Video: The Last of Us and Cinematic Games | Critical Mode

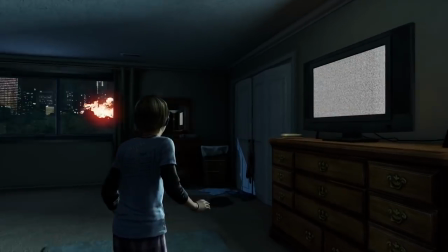4:09 That being said, I don't think the developer Naughty Dog chose to have us start the game as Sarah to give us a less subjective view of Joel,
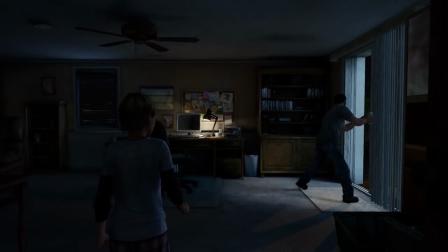4:15 because even through Sarah's eyes, Joel appears to be every bit the hero we would assume him to be if we were playing as him.
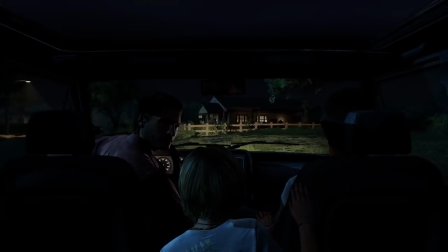4:21 Instead, I think this decision serves a more basic function, and that is to give us both a more vulnerable perspective as the world starts to fall into chaos around us,
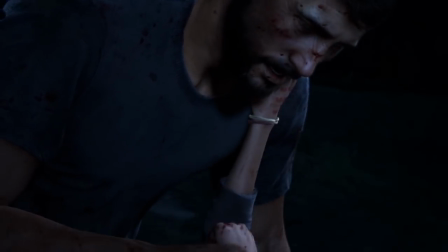4:29 and to bolstered the impact of Sarah's eventual death at the end of the prologue.
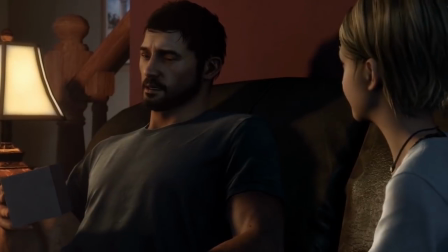4:33 There will be a lot more to go over pertaining to perspective later in the game, but for now let's just continue with the story.
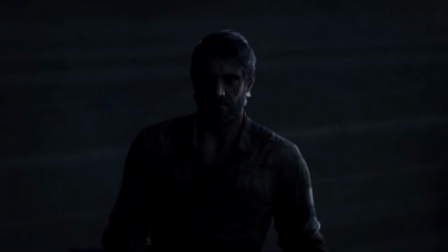4:39 From here we pick back up with Joel 20 years in the future, and we see just how much he and the world have changed in that time.
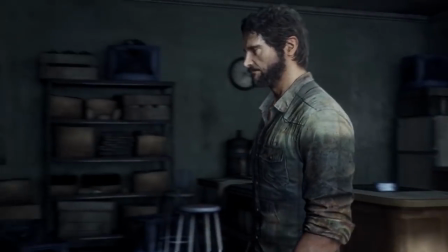4:45 Sarah's death has had a profound negative impact on him, one which saw him change into a grizzled and callous survivor with few cares left in the world.
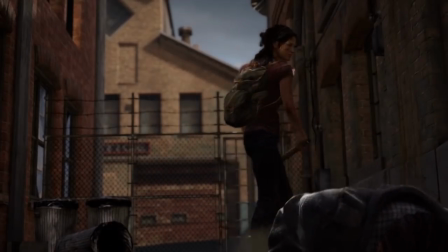4:53 After a gun trade deal goes bad, Joel and his partner Tess find themselves accepting a job from the Fireflies,
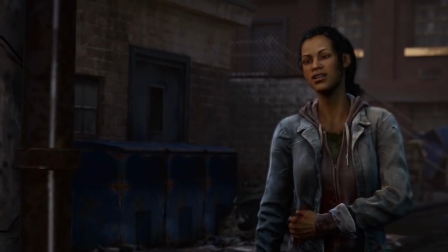4:59 a group of rebels trying to fight back against the martial law of the current establishment.
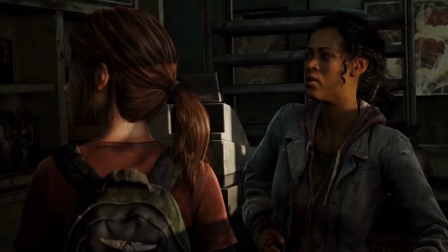5:03 Their mission is to escort a 14 year old girl named Ellie to a larger group of Fireflies who want to use her to create a vaccine for the fungal outbreak, because as it turns out,
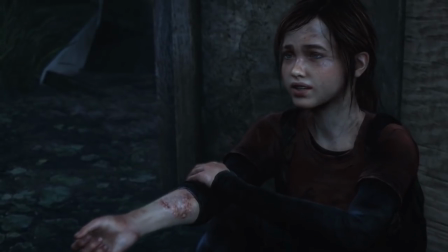5:11 Ellie is immune to the virus.
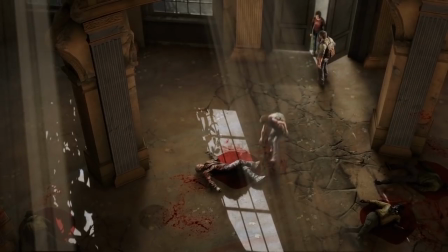5:14 Unfortunately for Joel, his luck goes from bad to worse as they soon discover the group of Fireflies they were supposed to meet up with have already been found and killed,
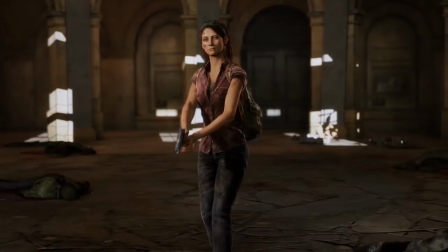5:21 and Tess ends up dying in the ensuing ambush to buy time for Joel and Ellie to escape.
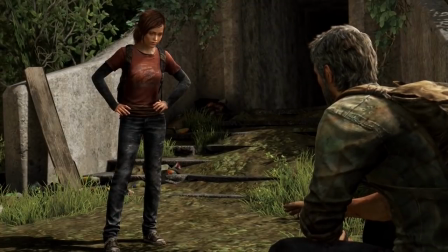5:26 Now just the two of them, our two protagonists set out to try and find a firefly camp that still has equipment needed to extract a cure from Ellie.
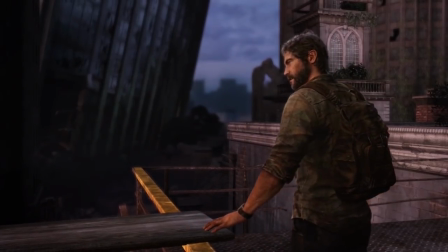5:34 The growing relationship between Joel and Ellie is really going to be the core that the rest of The Last of Us is built around.
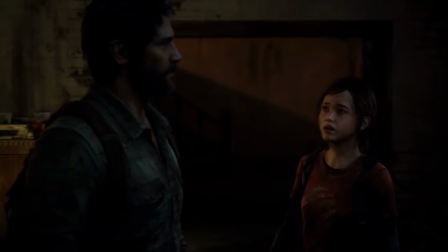5:40 Over the course of what is roughly the first two thirds of the game, these two go from begrudging partners to surrogate father and daughter.
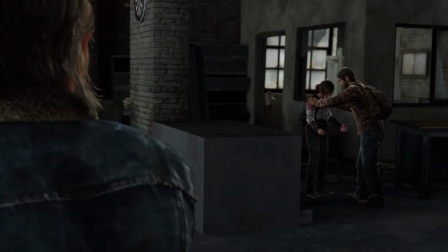5:47 This also gives us a chance to see the second technique I want to spotlight, minor interactions.
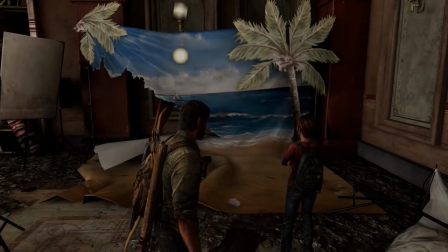5:52 The first specific example I want to go over are the many side conversations between Joel and Ellie that the player can find.
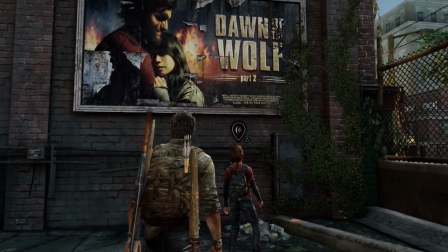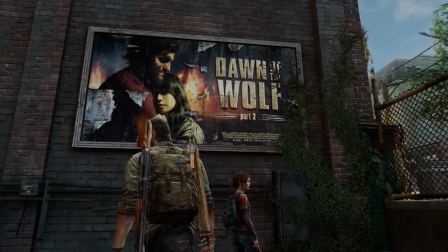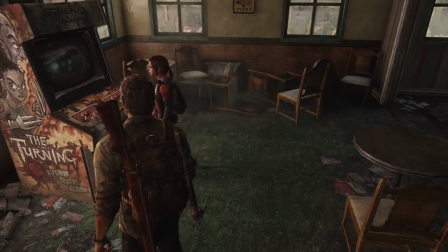6:21 All of these are optional bits of characterization that are scattered throughout the areas you explore in between combat encounters.
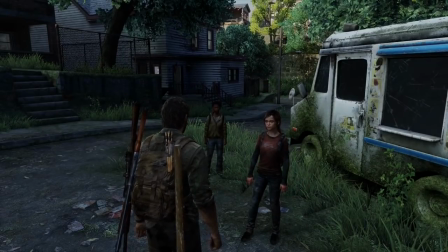6:28 Now these kinds of moments aren't exactly going to make it into a teaser trailer boasting about the game's killer gameplay,
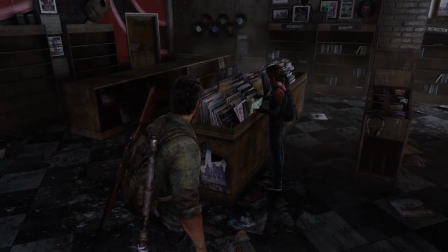6:33 but I do think they're interesting examples of how the game often skirts the line between active and passive ways of involving the player in the story.
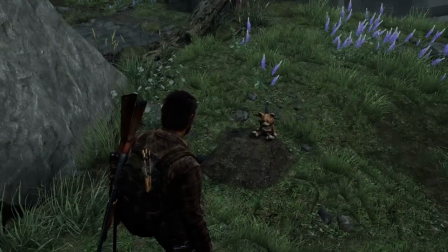6:41 It isn't required that you find any of these scenes to progress in the game, and thus that means none of them can have a larger impact on the story.
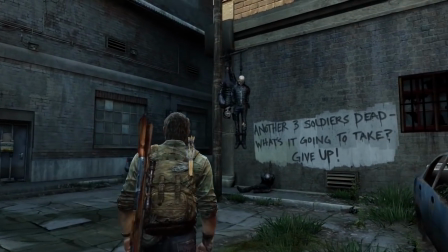6:47 Uncovering a certain amount of these moments doesn't unlock a new branch of the narrative and doesn't noticeably change the personalities of Joel or Ellie.
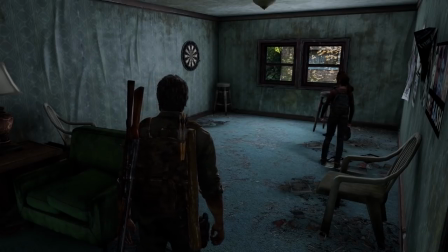6:54 But because I have to make an honest effort to find these scenes, I get to take some ownership over them as a player, and I become at least a little bit more invested in seeing these characters develop.
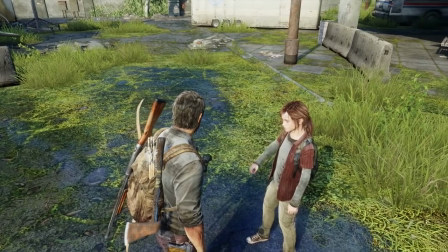7:04 While I may not be able to affect who the characters become, I do get to better understand them as the people they already are, and to me that's just as important.
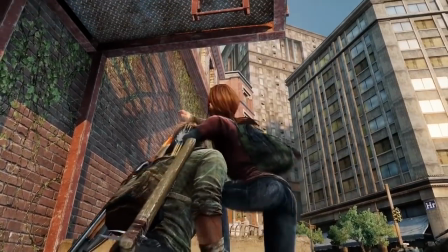7:12 Another frequently used example of minor interaction are the many teamwork sections where Joel will, for example,
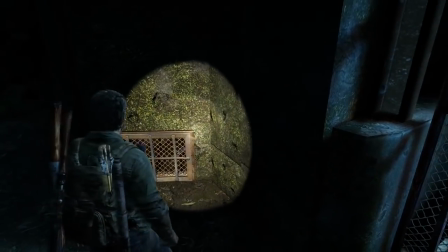7:18 boost Ellie up to a high ledge to grab a ladder or open a vent so she can crawl through to a locked area on the other side.
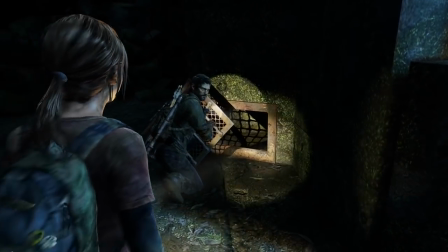7:24 These can be as simple as one button press and rarely serve any real challenge, and they can even be as inconsequential as just giving Ellie a high five.
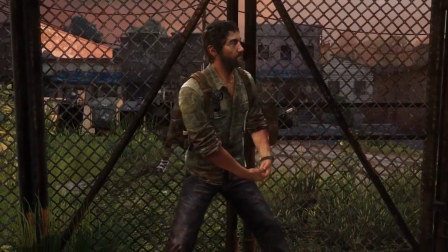7:32 But even if it's only in a small way, they do build a connection between the player and the characters through gameplay.
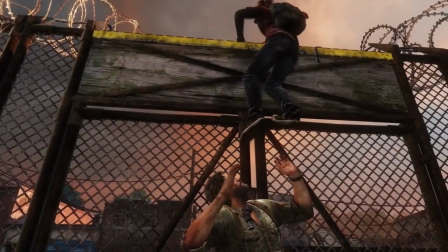7:37 They are simple yet effective, although I will also admit the impact of these moments can be slightly lessened by the fact that they are overused from time to time.
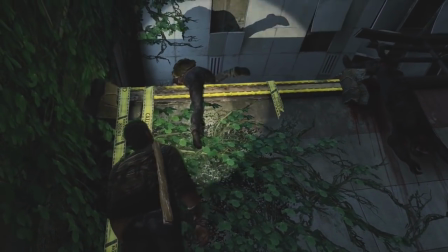7:44 I'm not a game designer, but my best guess here is that some of these instances are used to also hide the game loading in the next area of the level,
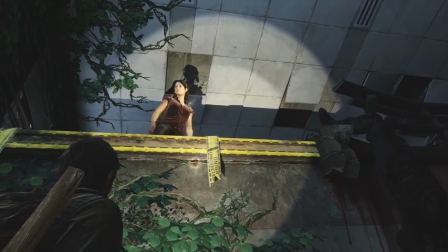7:51 which is an unfortunate reality of technical limitations, but is still nonetheless distracting.
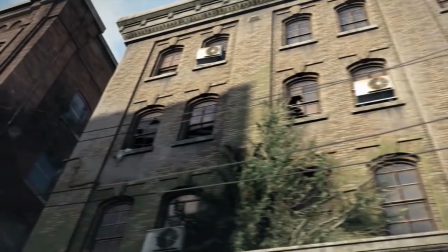7:57 There are two more moments of minor interaction I want to touch on, and they're very specifically about conveying emotion to the player through gameplay.
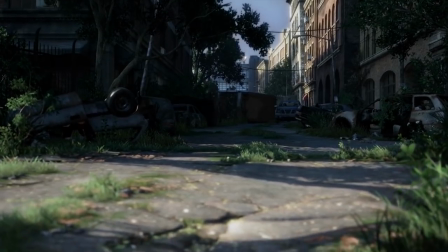8:04 The first one comes about halfway through Joel and Ellie's adventure.
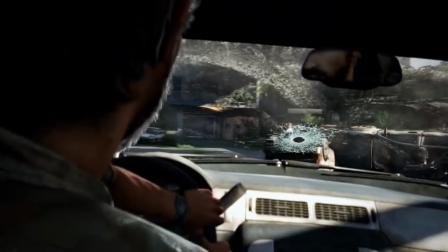8:07 After procuring a truck, the two make their way to a dilapidated Pittsburgh where they're quickly ensnared by a bandit trap.
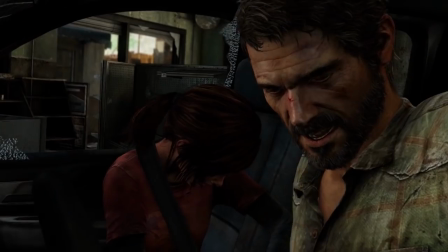8:13 While trying to escape the surprise attack, Joel crashes their vehicle and the two are each pulled from the truck and quickly find themselves in a fight for their lives.
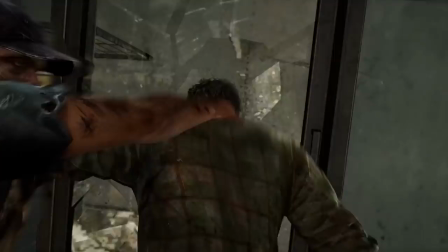8:20 Up until this point, the scene has played out entirely in a cinematic, but once the fighting begins,
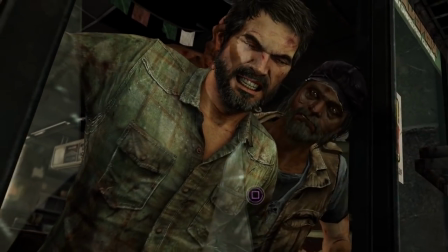8:25 the game enters a quick time event where the player has to rapidly press the swear button to save Joel from being impaled on a broken piece of glass.
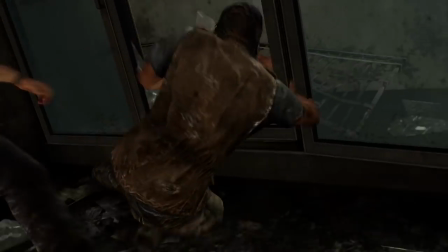8:31 Joel wrestles his way out of the grasp of his assailant and instead throws him upon the broken glass.
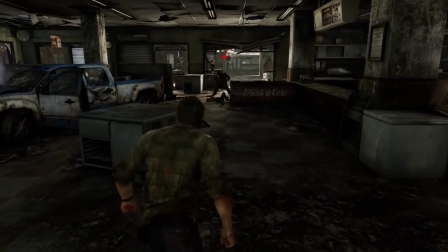8:36 Now free, Joel can rush to save Ellie, except now the player is the one that has to move Joel over to her.
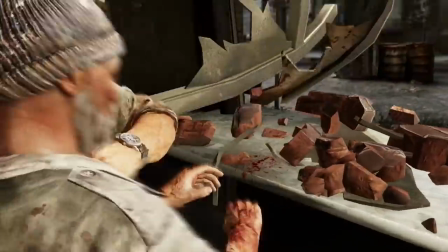8:41 Joel kicks the raider off Ellie and proceeds to repeatedly bash his face into the side of a desk. We then transition into a fairly standard combat scenario.
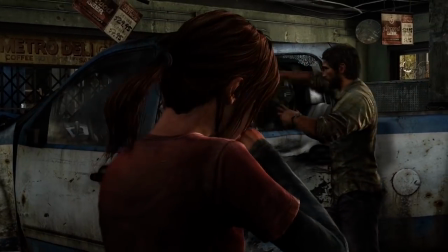8:49 Once again, there's no rigorous button combination needed to save Ellie. You literally just move Joel from point A to point B. It takes all about 5 seconds.
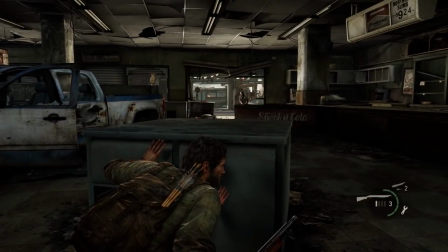8:56 All in all, it's a very brief transition from a cutscene to gameplay, but when you're in the middle of it, it's hard to be conscious of the fact that at times you're in control and other times you aren't.
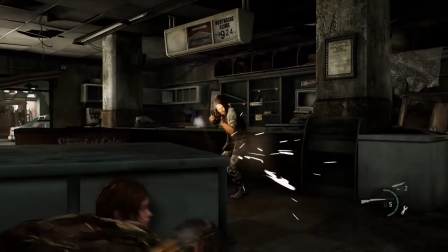9:05 Heck, the footage you're watching right now is from my most recent playthrough, which It's probably the fifth or sixth time I've played this game to completion, and yet I'm still struggling to make it through this fight.
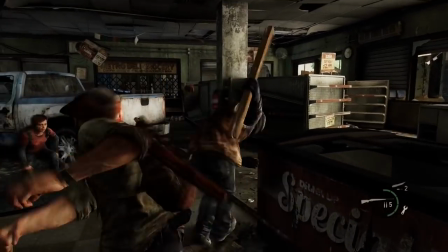9:15 I breeze through most of the other combat sections in the game, but I'm still noticeably affected by how emotionally charged that last scene was.
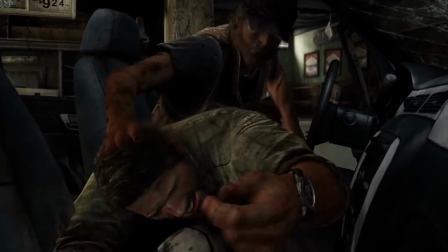9:22 In fact, I'm always amazed when I go back and watch this particular transition. I'm shocked by how it's actually less violent than I remembered it.
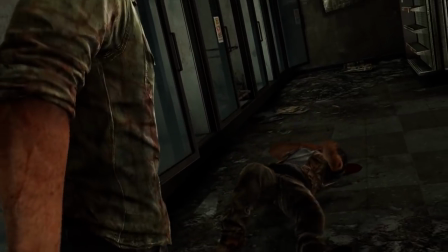9:29 In my mind there's always a bigger spray of blood when Joel throws that raider onto the glass, or there's a few extra times he rams this guy's head into the counter,
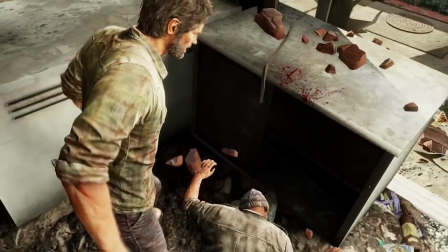9:36 which I think says a lot about how the interactivity of this scene is able to translate such a high level of intensity
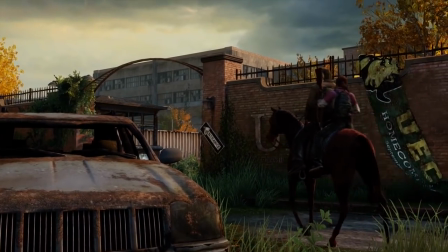9:42 to the player. For the next scene, we need to jump forward a bit in the story. By now, Joel and Ellie have been pretty firmly established as partners.
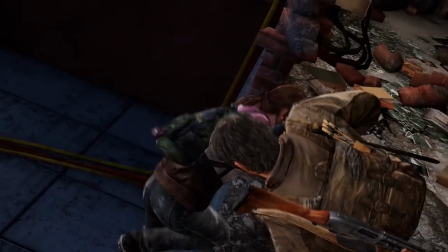9:49 They may not have reached full-on surrogate father-daughter status yet, but they have definitely developed a bond of mutual trust for one another.
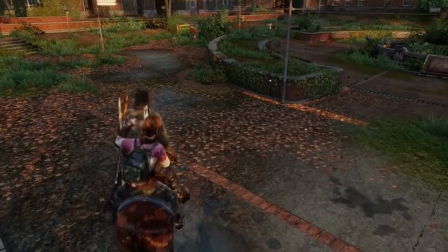9:56 At this point, they've made it to an abandoned college campus where the Fireflies are believed to be stationed.
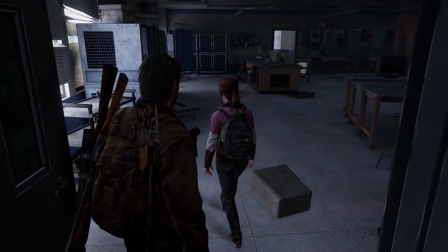10:01 To their dismay, the two discover that the lab that was serving as their base of operations has been a bandit for months,
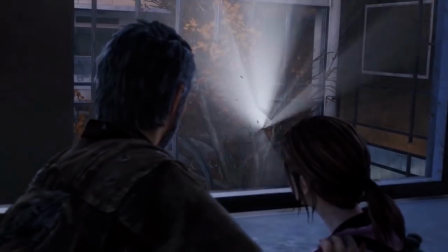10:07 and soon things get even worse as they're attacked by yet another group of bandits.
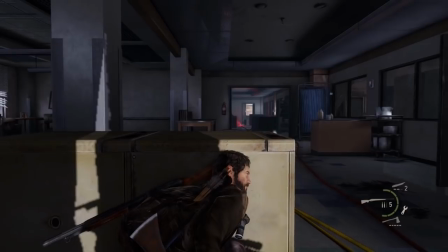10:11 The action starts to play out like every other enemy encounter in the game up until this point, but all of a sudden things start to go bad,
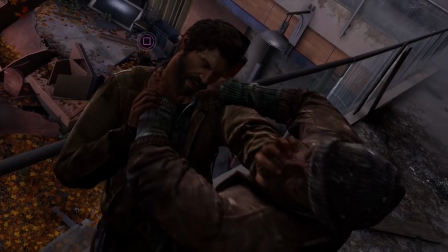10:18 like real bad, like Joel gets impaled by a piece of rebar bag.
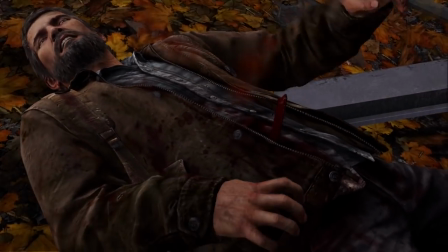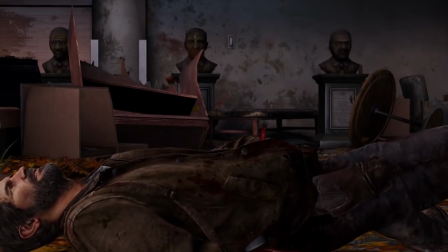10:29 From here things start to play out a lot differently than they usually do.
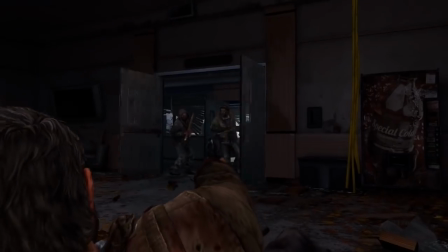10:33 Everything that used to be so simple like vaulting over debris or even aiming a gun are now laborious actions for Joel.
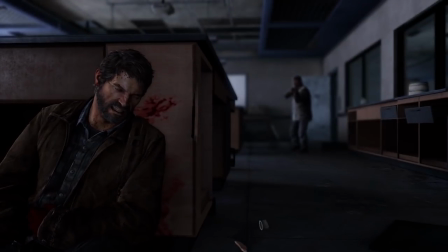10:38 Joel. All the button presses are the same, but the results are now very different.
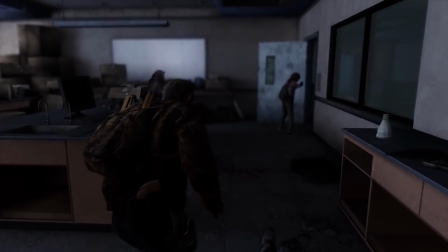10:42 Although you start out with far more control of Joel than you do in the Pittsburgh ambush, by the end of this scene, Joel and the player are pretty much helpless and can only sit back and watch.
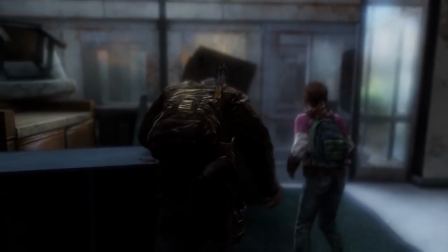10:51 This is the first time Joel has to really rely on Ellie to save him. With both their lives on the line, she gets the job done.
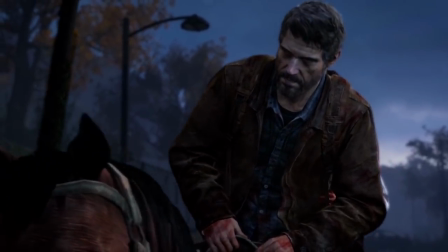10:58 Eventually, they make it out of the university alive, but maybe not for long. Joel falls from their horse after going unconscious from the pain of his injuries.
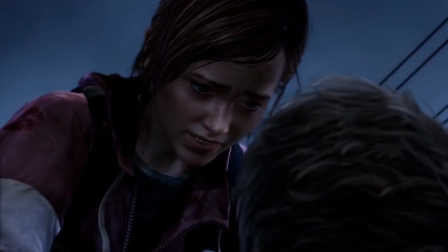11:05 The music swells, drowning out Ellie's pleas for Joel to get up, and the screen suddenly cuts to black.
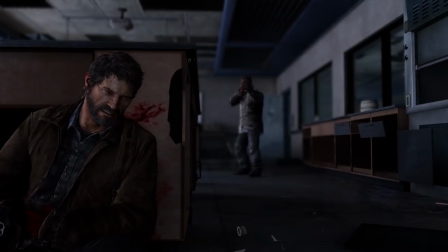11:12 This is probably my favorite sequence in the entire game. Much like the previous scene, when you go back and break down when exactly the player does and doesn't have control,
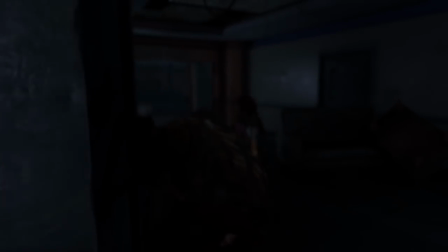11:20 it can seem really mechanical, but in context it's so impressive how seamlessly every beat is stitched together.
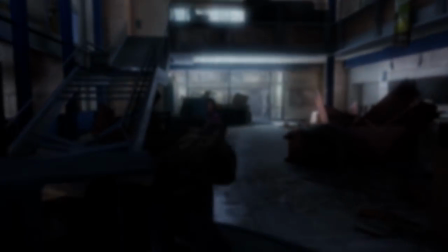11:26 It's just an all around fantastic audio-visual experience, as the sound begins cutting in and out around you and your vision starts to blur and colors distort,
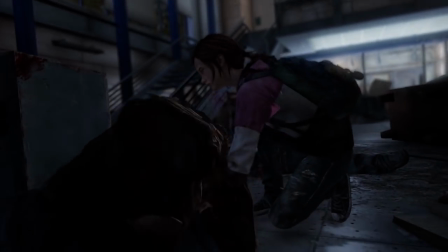11:35 it really conveys a sense of desperation in a way a cutscene just couldn't, at least not to the same degree.
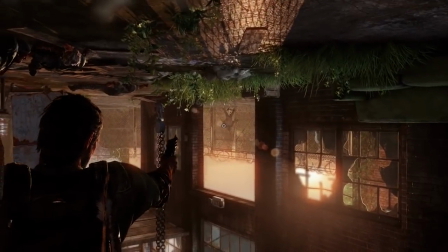11:41 Now that we've covered a few ways The Last of Us uses interaction to enhance its story, I think it's about time we address the elephant in the room, and that's the use of cutscenes.
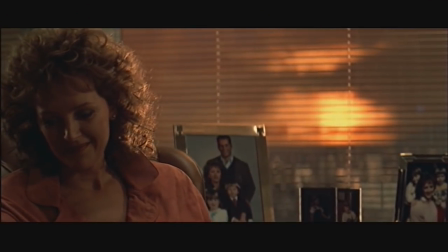11:49 So in film, there's sort of an unwritten rule known as show don't tell, which basically means since a film is a visual medium,
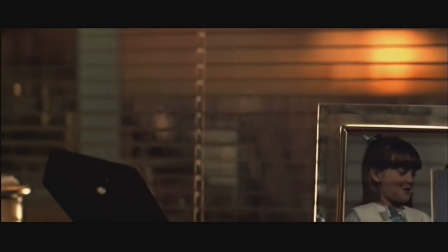11:56 whenever it's possible to convey a piece of information visually instead of having a character just say it, you should choose the visual option.
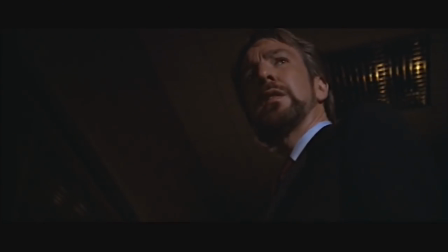12:03 So if we were to try and extrapolate this to games, that rule would be something like play don't show.
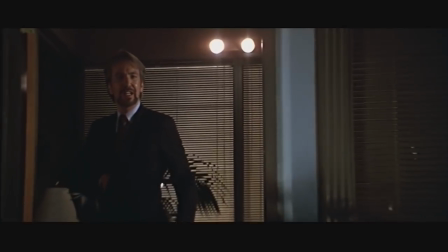12:08 But in either case, I think this rule gets misinterpreted as an ultimatum instead of a suggestion.
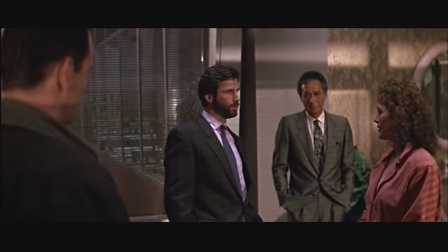12:13 It doesn't mean films should never use dialogue to tell its audience something, just that it should only do so when there's no other option.
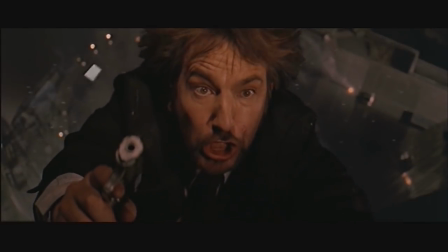12:20 And I think the same should be true for games.